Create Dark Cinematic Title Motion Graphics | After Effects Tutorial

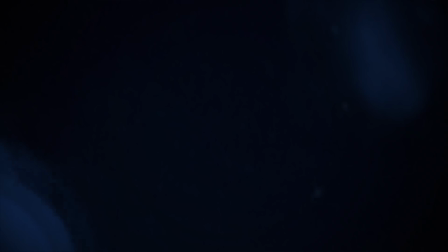So I don't really have much to say other than we're gonna create some really cool titles and the cliche, roll the intro. Hey, what's going on, internet? This is Josh Noel from SonduckFilm. So I don't have a specific name for this tutorial other than cinematic space titles, but that's not really what we're doing.
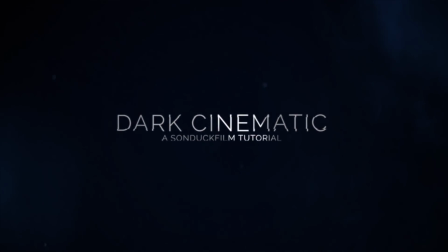We're just gonna create some really cool cinematic titles, and I'm gonna talk about several techniques to do this. And of course, there's so many different ways to create awesome cinematic titles. This is just one way, and hopefully you'll walk away from this tutorial confident enough to create some really cool titles on your own.
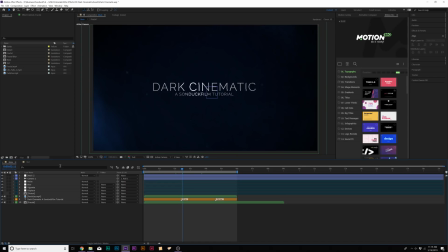So let's go ahead and jump into the tutorial and let's get started. All right, so we have After Effects loaded up and we have some really cool elements we'll be talking about.
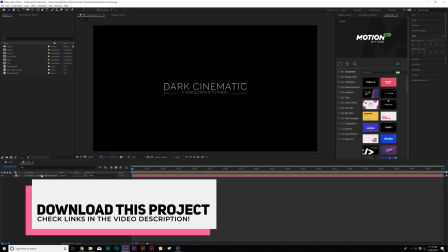So we'll jump into our tutorial composition, and the only thing I have in here is our title in here, that's it.
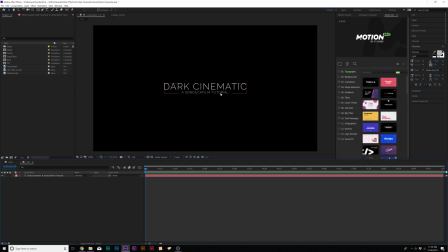So the first things first, we're gonna animate the title to come in kind of flickery, to kind of give it more of a cinematic, you know, transition in. So how we do this is when we have our title in here, what we can do is go into our title layer, go to animate, and we can add opacity. And we're gonna set the opacity down to 0%, and then we're gonna open up the range selector of 1,
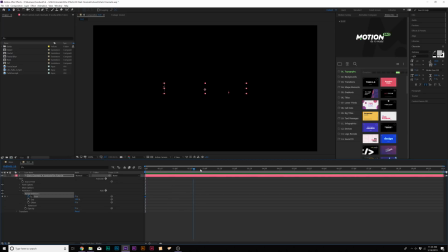and we're gonna add a keyframe for start, and we'll move forward to maybe 2 seconds, and we'll set it up to 100%. Now simply you get this fade on, not what I want. I want this to flicker on with an opacity mindset. So we'll come here to the advanced tab, and we're gonna set the randomized order to on.
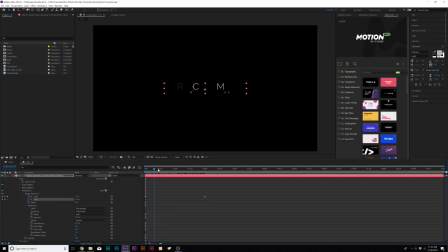And I'm gonna come here to the end stopwatch, and I'm gonna add a keyframe for this, and I'm gonna move forward, and I'm just gonna bring this down by a little bit, move forward a little bit, bring it up. And I'm kind of just creating like a little wiggle here, but I'm not doing the expression because I don't wanna have to, you know, add more code than I need to, and then keep it back up to 100%.
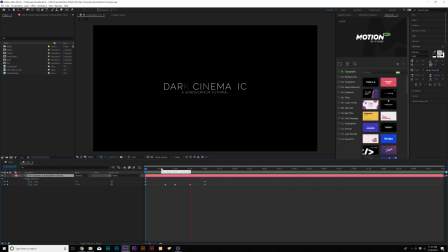So this will, and this is our animation, and it definitely has a little bit more of a dramatic, you know, transition in. Let's go ahead and add some more elements to this. So first things first, I wanna add like a light sweep to this. I kinda wanna make this pop out a little bit more.
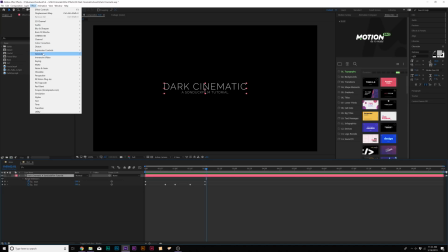So what we'll do is come here to effect, generate, and we're gonna add CC light sweep.
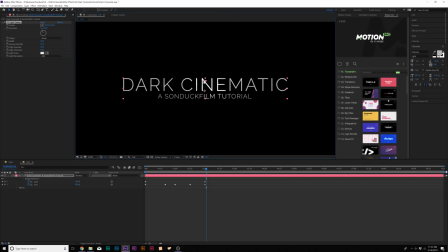Now one thing you're gonna wanna do, and what this does, this adds like a very bright light, you know, wherever the anchor point is. And one thing you're gonna wanna make sure you do is if you're using a white title, you wanna make sure the title is a little bit offset gray. So it's not complete white, it's like a light gray. This way you'll be able to see the light sweep easily.
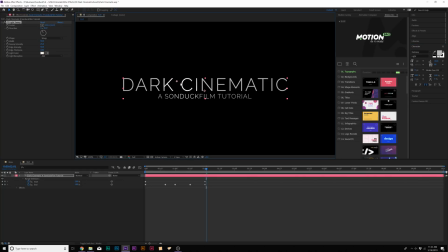And you can see that it has nice contrast there. So what we can do is bring this anchor point over to the left side, add a keyframe for center, make sure you're at the beginning of the timeline, go to like say 6 seconds, cause that's the end of our animation. And we'll bring this over to the right. So this will animate, this line will animate across our title like this.
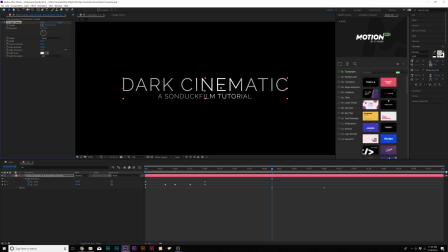And then we can increase the edge intensity and also the sweep intensity by a little bit.
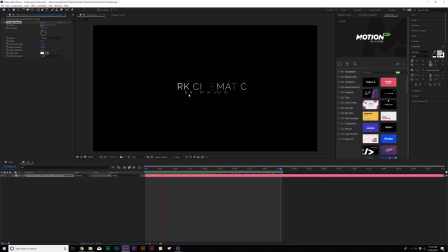And this will make things a little bit more, you know, easy to see. And once all said and done, we have our title animation and it's ready to go. So let's go ahead and talk about the most important part of this tutorial, which is the overall scene. So I have a couple of elements in here that we'll be using.
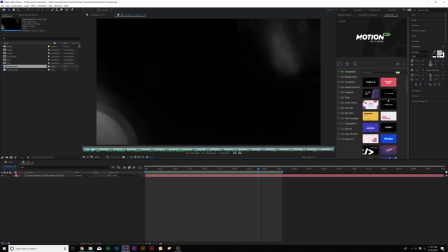One is a fractal, which we'll be using as a background. You know, and fractals are used for like background elements, and this is something we'll be able to use. And you know, you can grab fractals and a ton of other awesome elements from a pack called Cinepunch,
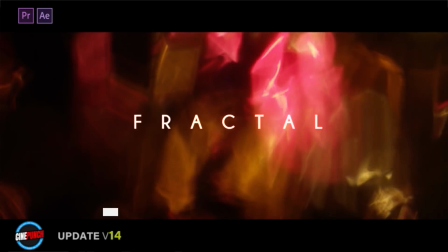which has over 9,000 assets that you can add into any, you know, Premiere, After Effects project and easily boost up the quality of your project.
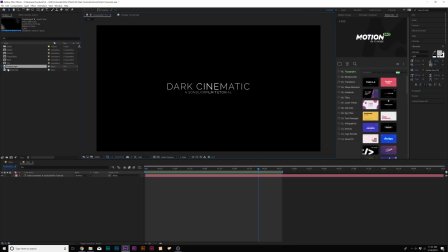If you want to check out Cinepunch, you can check our links in the video description. And of course, you can just download our project files to get these elements that we'll be using in this tutorial. And I'll go ahead and bring this fractal underneath our, you know, composition here. And as you can see, you know, definitely adds a lot more atmosphere to our titles.
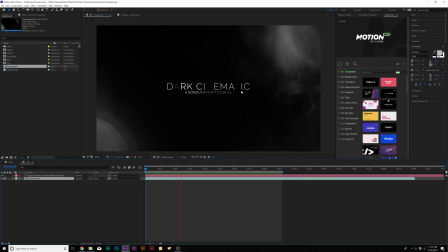And this is what you can do when you're trying to create these cinematic titles, is just bringing in assets and seeing what works.
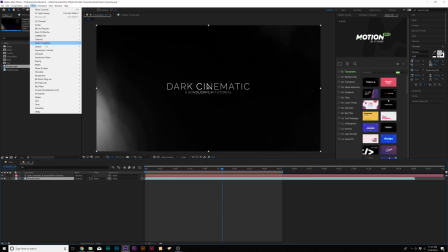So what I can do here is go to Effect, Color Correction, and I'm gonna add CC Toner.
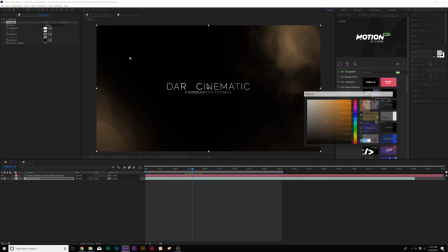And this will allow us to easily be able to change the color. So I'll come here to the midtones and make this a little bit more on the blue side. And that's fine, click OK. And then we come here to the highlights. If there's any highlights here, we can maybe put a touch of red in it, and there's no highlights in this clip though, so that's okay.
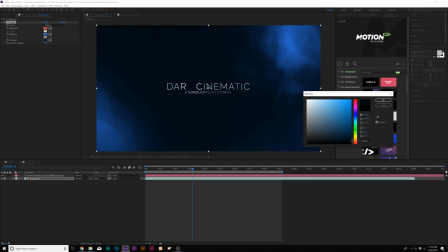But the shadows actually have an impact. You see the shadows are those dark areas, so we can make the background a little bit more, you know, a very dark blue, and click OK.
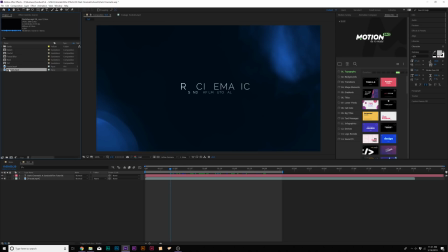All right, awesome. And of course, another element I would like us to think about is particles. Just adding more elements into these scenes definitely makes a huge difference.
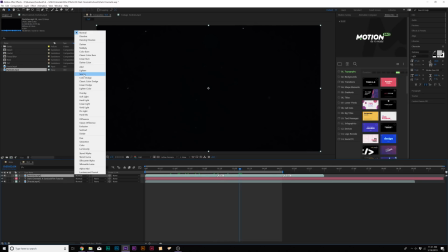So this is a particle asset, and of course you'll be able to download this with the project file.